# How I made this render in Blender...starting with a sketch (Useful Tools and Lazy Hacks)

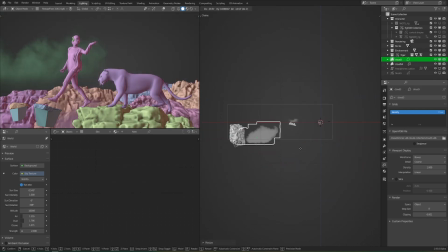I imported several OpenVDB clouds that I had found on the market,
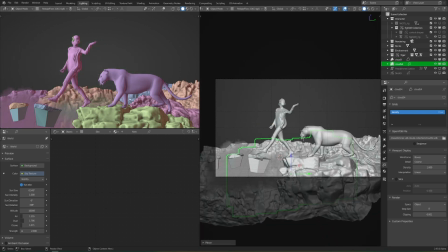but I only decided to use a few of them and just instance them around rather than use a bunch of independent clouds,
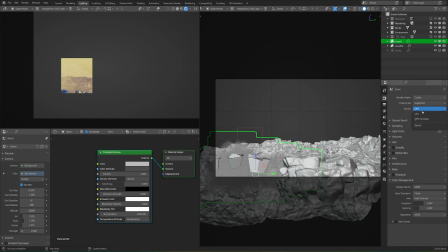and that way we wouldn't be using as much memory. But just by rotating them and scaling them differently, then I was able to make them all look pretty different, even though I was only using three individual cloud shapes.
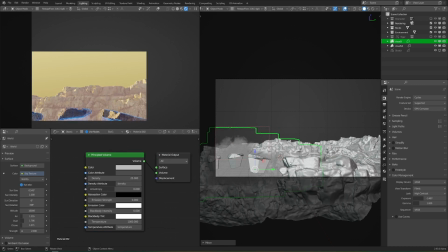I am absolutely excited for Cycles X to bring us faster volumetric rendering,
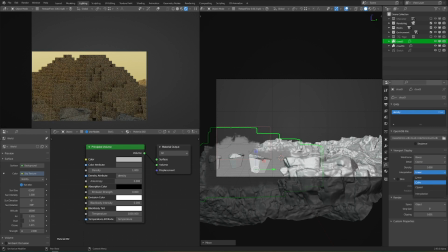because trying these out and making little changes and waiting for it to re-render even though it was fairly quick in the viewport was still a little bit painful and you can see here that my system would lag every once
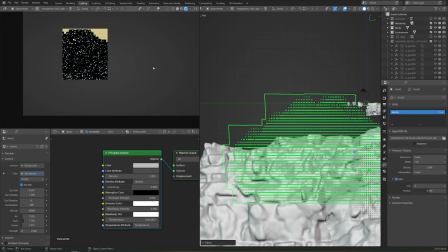in a while because these are very high resolution OpenVDB clouds and I probably didn't need them to be that high of
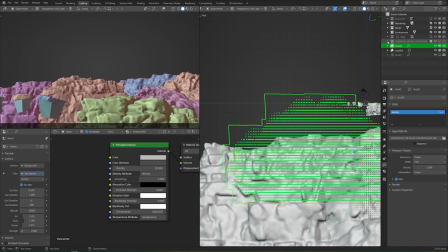resolution but it definitely helped the final result at least I think but it would be nice if I was able to preview it a bit faster.
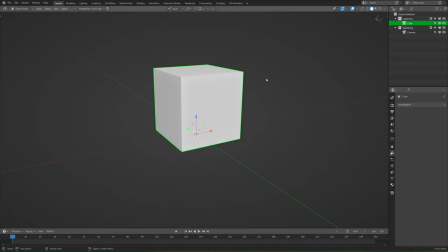You also might have noticed some volume rendering errors in the viewport but that's actually just because this
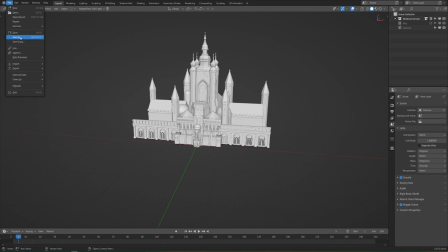was an early version of 2.93 alpha months before it was released,
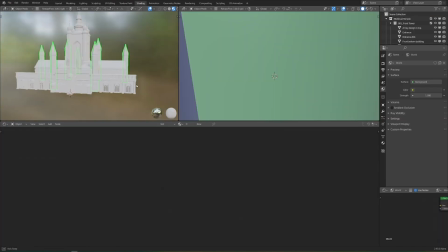and so it was definitely not ready for production yet, but I was using it anyway because that's what Blender fans do, apparently.
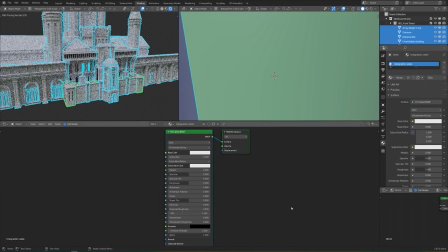Only real Blender users use untested software when you're on a deadline. Right, guys?
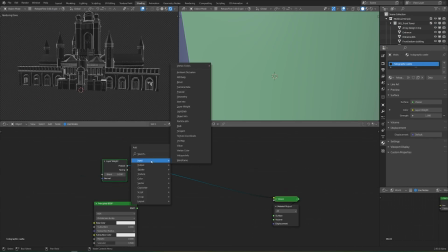Anyway, to continue with the fanciful magical theme, I decided to have these glowing castles in the background.
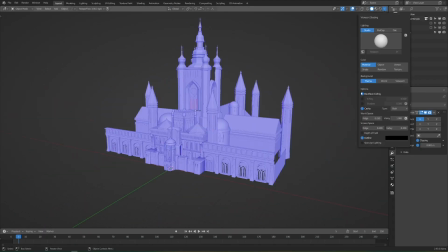I didn't want all of the magical elements to be in the foreground, and the background was looking a little bit too empty.
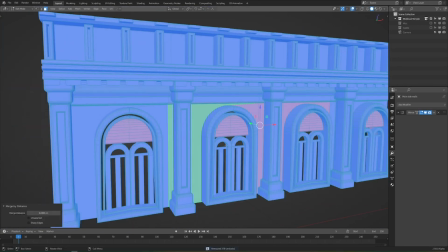I absolutely loved the shape of these buildings, I thought they were perfect for what I was using them for,
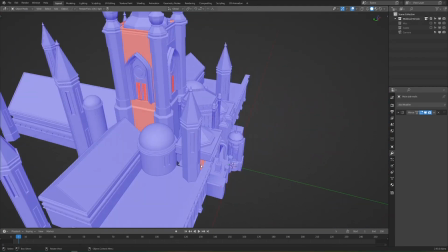but I was really heavily relying on the wireframe and the normals in order to drive the shader,
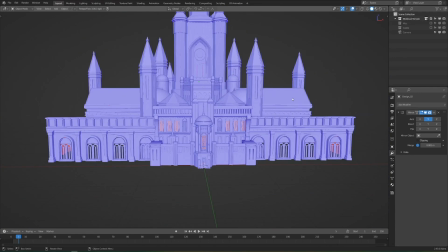but when I looked at the models, the normals were all messed up, so I had to do a good amount of fixing there, but once I had that, then everything was looking good.
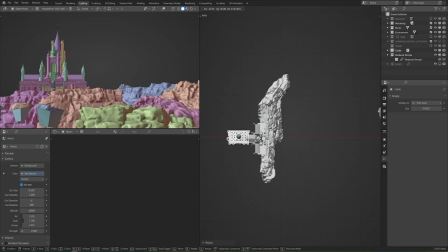I used two entirely different buildings that were not even in the same project file and just smashed them together to make one big castle.
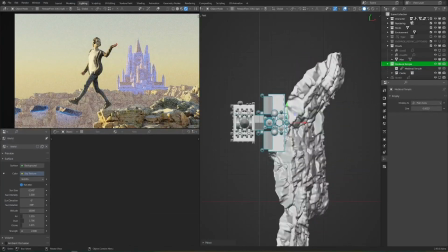Initially, I had the castle over on the left because that was the area that was most empty in the scene, but after trying out a couple different locations,
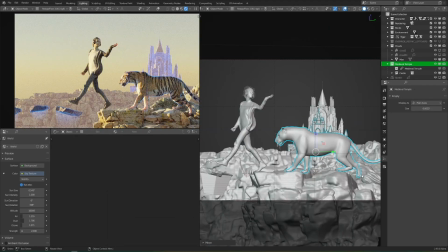I realized that the negative space over on the left that is kind of leading her off to the screen and emphasizing the floating rocks was
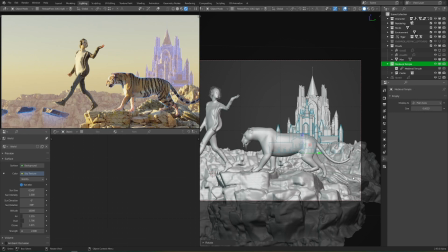really important. So I moved it over to the right and kind of used it to lead the eye from the castle to the tiger to her and back and around again.
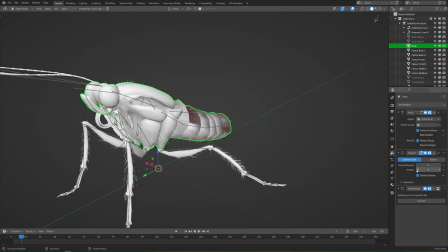Next I decided to add a butterfly to the scene.
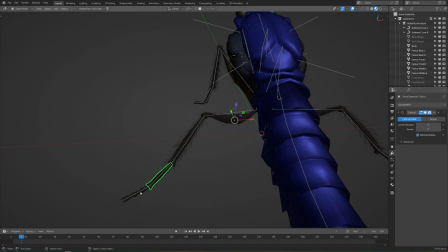In the original pose I had her hand outstretched kind of up in the air as if she was grabbing at something or having something land up there
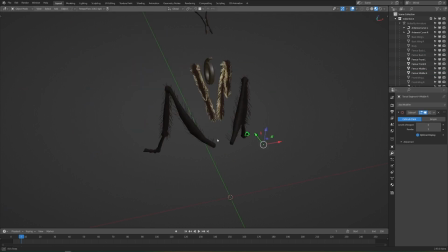and it could be a bird it could be anything but I decided a giant butterfly with a nice glowing effect on the wings would be a really good way to add that. The model that I got from the market was incredibly detailed, with even a hair particle system for the feet,
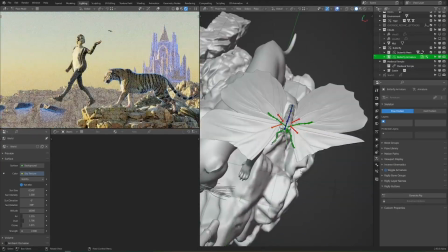and I definitely didn't need that much detail, so I tried to simplify it as much as possible and take away all the subdiv and stuff like that.
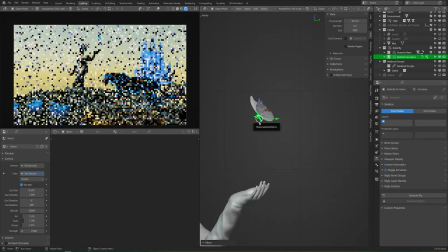It still had a good amount of geometry, but at least it wasn't going to slow down the scene. At this point, I was enjoying adding animals to the scene, and I wanted to continue that trend.
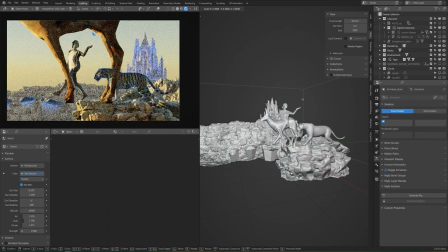Though to be honest, I'm not entirely sure what animal this is exactly, because the file says it's a buck,
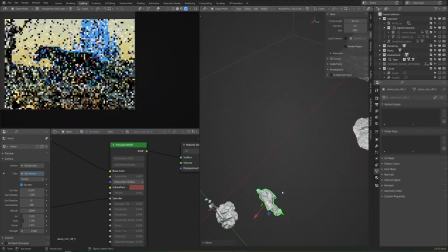but I'm pretty sure those all have forked antlers and not horns that curve forward and it almost looks like an ibex but those have horns that point backwards so i don't really know what
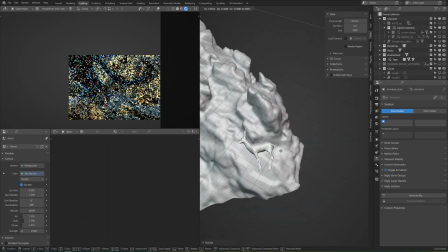this is exactly um but this is actually a little bit dark because i decided that in order to continue the theme that i had going the
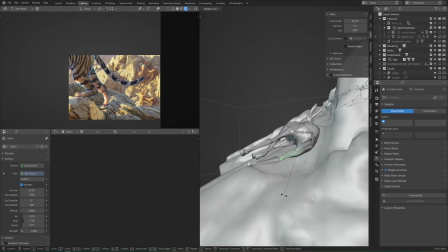background needed to be a little bit ominous and what better way to do that than a bunch of dead deer i wanted a bunch of stuff that
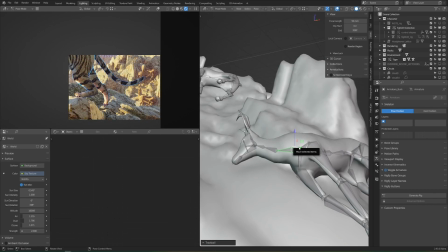was really not easily noticeable that you have to look for,
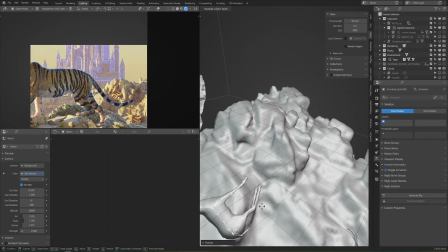but that would really contrast the character's really whimsical pose and the bright cheerful colors and all that stuff, just like the different verses were contrasted in the song.
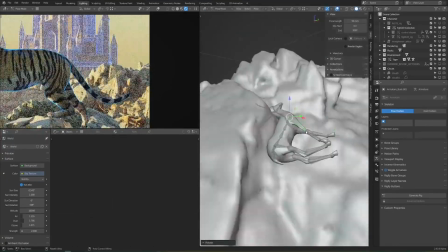But I really didn't want this to get too dark, so I just laid them down so they kind of blended into the rock and you couldn't really notice them unless you really looked hard.
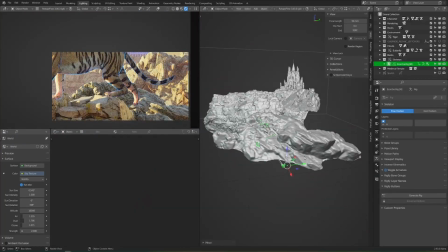But I also did want there to be a lot of details and it seemed a bit empty over there, so I also added a little skeleton dude.
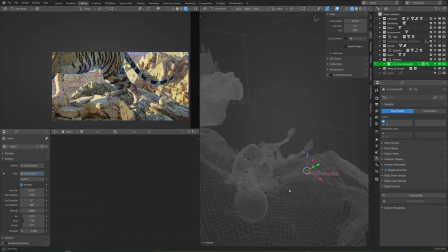He's just taking a nap though, don't worry. After that, I went back to working with the clouds.
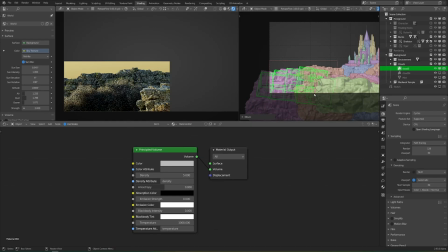I wanted to add some below the canyon to kind of fill up that space and also to show that they're really high off the ground.
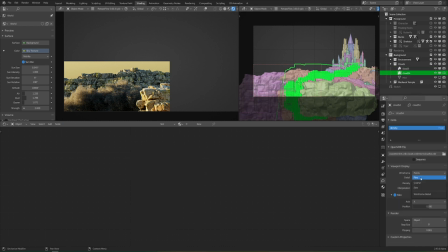This took a long time because of how slow the preview rendering was. If it had been faster, then this process would have been a whole lot smoother and probably more enjoyable.
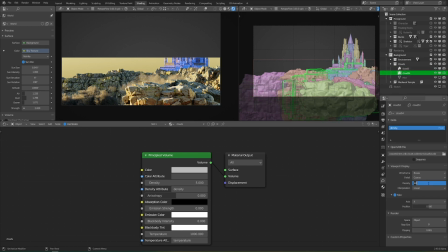But it was still kind of fun because back in my day,
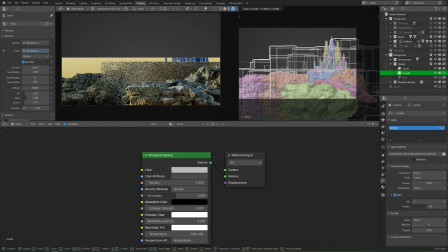we didn't even have opened VDB files for Blunder and we just had to simulate everything with smoke and that takes a lot longer and is much, much worse.